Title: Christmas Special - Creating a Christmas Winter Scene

Hi everyone, my name is Phil Swan. Today I'd like to welcome you to the first part of our Christmas special. In this episode, we take you through how to create a wintry Christmas scene. Now recently we shot our own Christmas video, and this was shot in November, so there wasn't any snow outside and it didn't feel particularly Christmassy. So we had to get to work to change this to create our own Christmas establishing shot. In this episode, we'll take you through what we did to get this effect and how we went about doing it. So we hope you enjoy it and learn something from it.
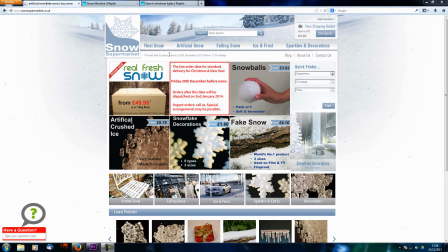(0:57)
So the first step was to try and find a great website to source the artificial snow products.
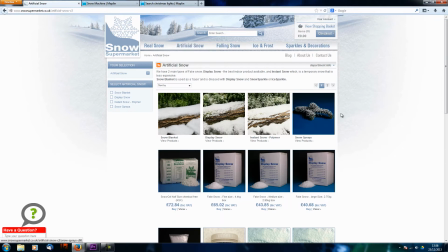(1:04)
This is a particularly good one and has a great arrangement of products for you to use to get this effect.
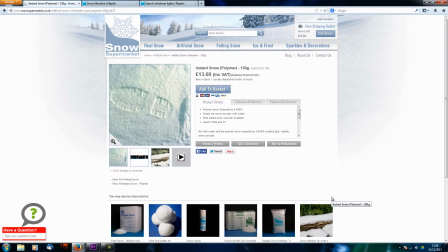(1:10)
This product here is called snow polymer, which I'm going to get to in a little bit.
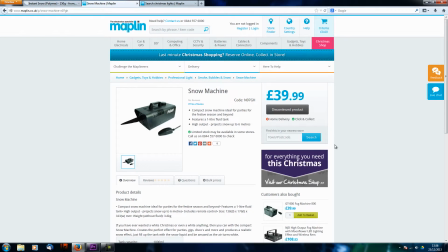(1:14)
This snow machine was absolutely critical for this project, which you'll see in a minute.
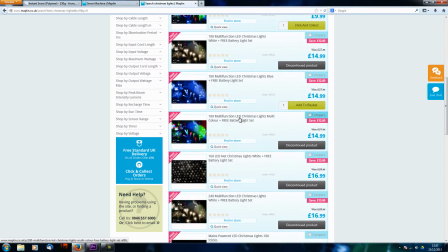(1:19)
Another thing to get was a lot of fake lights just to dress the scene.
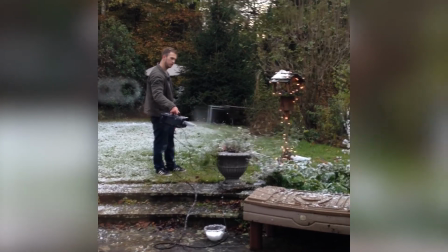(1:25)
Now, you can see me here using the snow machine just to cover the garden,
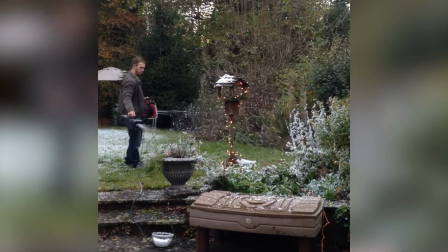(1:30)
the plants and things like that, just to get this nice wintry effect.
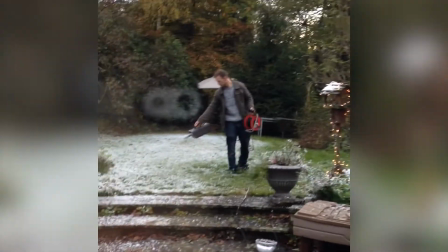(1:34)
And what I did on the day was to create this time lapse just to show you how much work went into it and
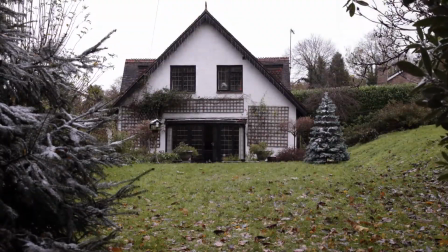(1:40)
the very big difference between where I started and where I ended up on the day doing these things.
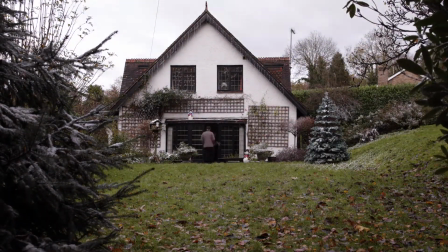So you want to create a fake winter wonderland, then you need to get some snow polymer.
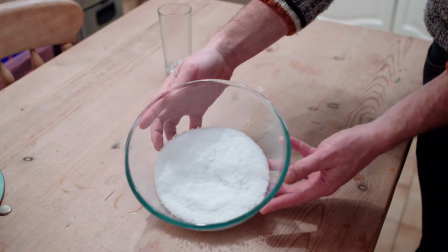(2:01)
Check out this trick. Just add water and watch it expand up to 4,000% of its original size. So there you have it. Great fluffy looking fake snow polymer. Hope you guys enjoyed that. Now, let's take a look at the visual effects on the project. These are just things that we did to improve the shots, such as removing power lines, adding some snow where there wasn't snow, and just making general improvements.
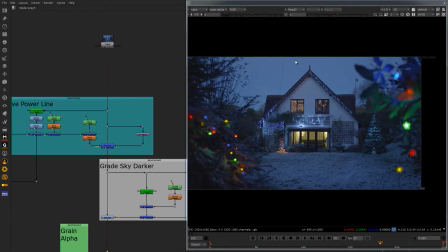(2:37)
So the first step was to remove this power line that you see just up here. So I went ahead and did that.
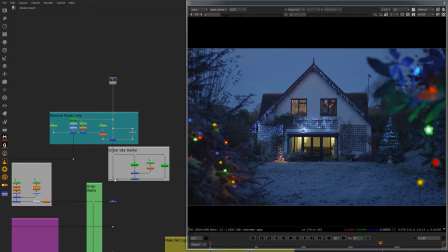(2:43)
And then on top of that, just graded the sky just a little bit darker just to help with the feel.
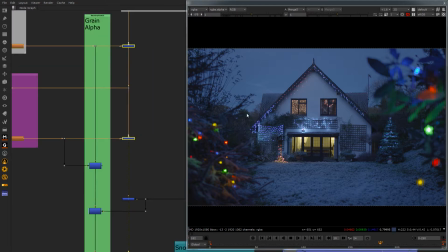(2:49)
And then it was a case of putting on the two sides, just adding some snow to the roof there, as you can see.
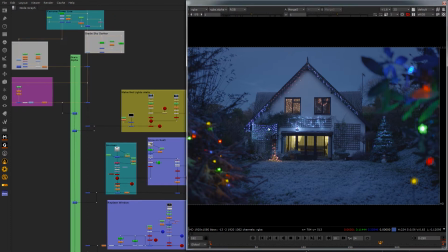(2:57)
And then straight from there, these lights here, they sort of flashed on and off at sort of different times.
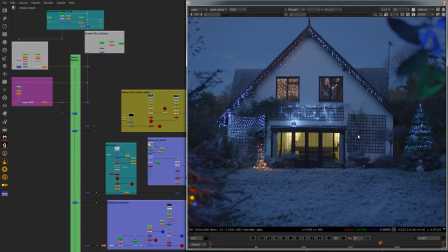(3:04)
So I wanted them to be static. It just, sort of made the shot look a lot better.
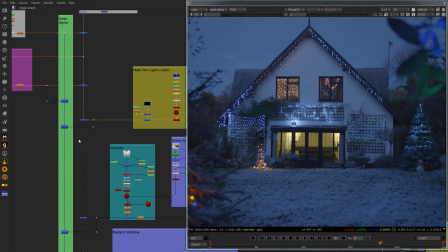(3:08)
So once I've done that, you can see that. And the next stage was to sort of add the snow elements.
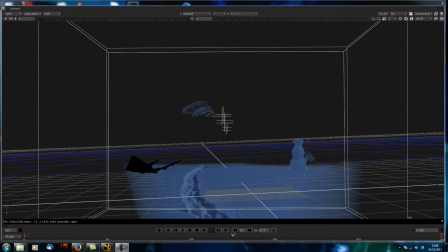(3:15)
So although it looked nice with the fake snow, I wanted it to be a bit thicker. So I went in and sort of added some snow on the bushes here, some snow there, the sort of snow you see on the ground, as well as the snowman, just to sort of make it a bit more Christmassy.
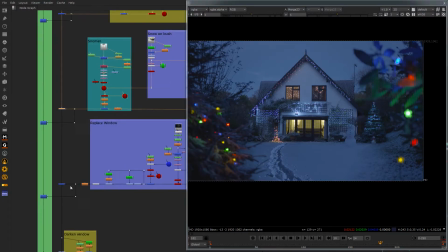(3:30)
And then after that, it was a case of replacing this window that you see here,
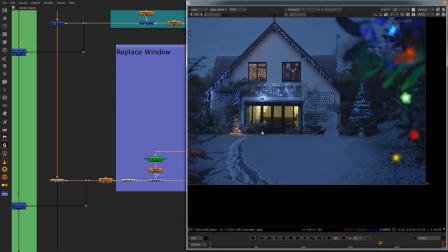(3:36)
because this shot was done on a completely separate day to the filming of the interior scene. And we wanted some of the actors inside as well as all the lights and set dressing. So I replaced this window by shooting another day.
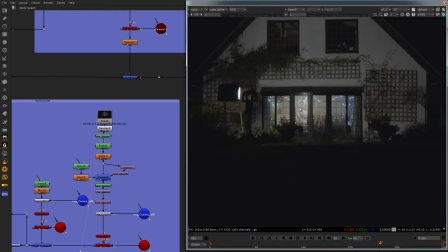(3:51)
Unfortunately, it was a different time, so we had some glare on the glass, but I got rid of that.
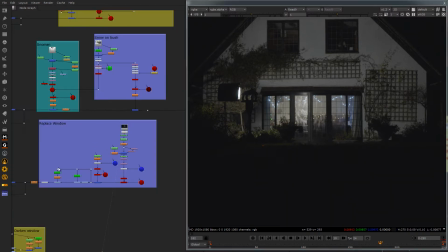(3:56)
And then I replaced it and put it into this shot here.
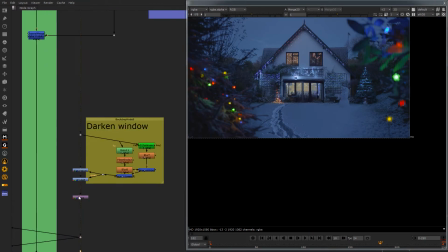(4:01)
And then we move on, and what I did next was just darken this top window just to sort of draw the eye down this way.
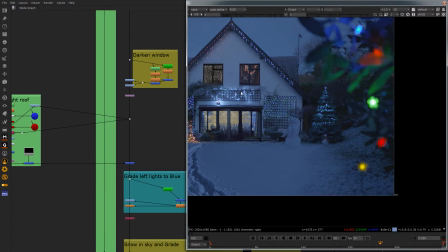(4:08)
And then we didn't have enough light basically to cover this sort of side here.
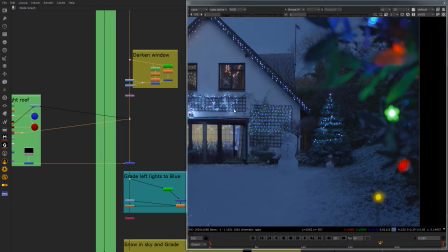(4:13)
So what I did was I extended that across, and they all twinkle as well, and so that looks quite nice when that's all going ahead.
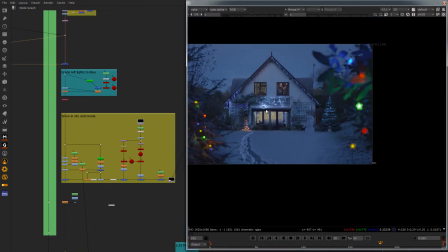(4:22)
I'll show you the before and after shot in a minute.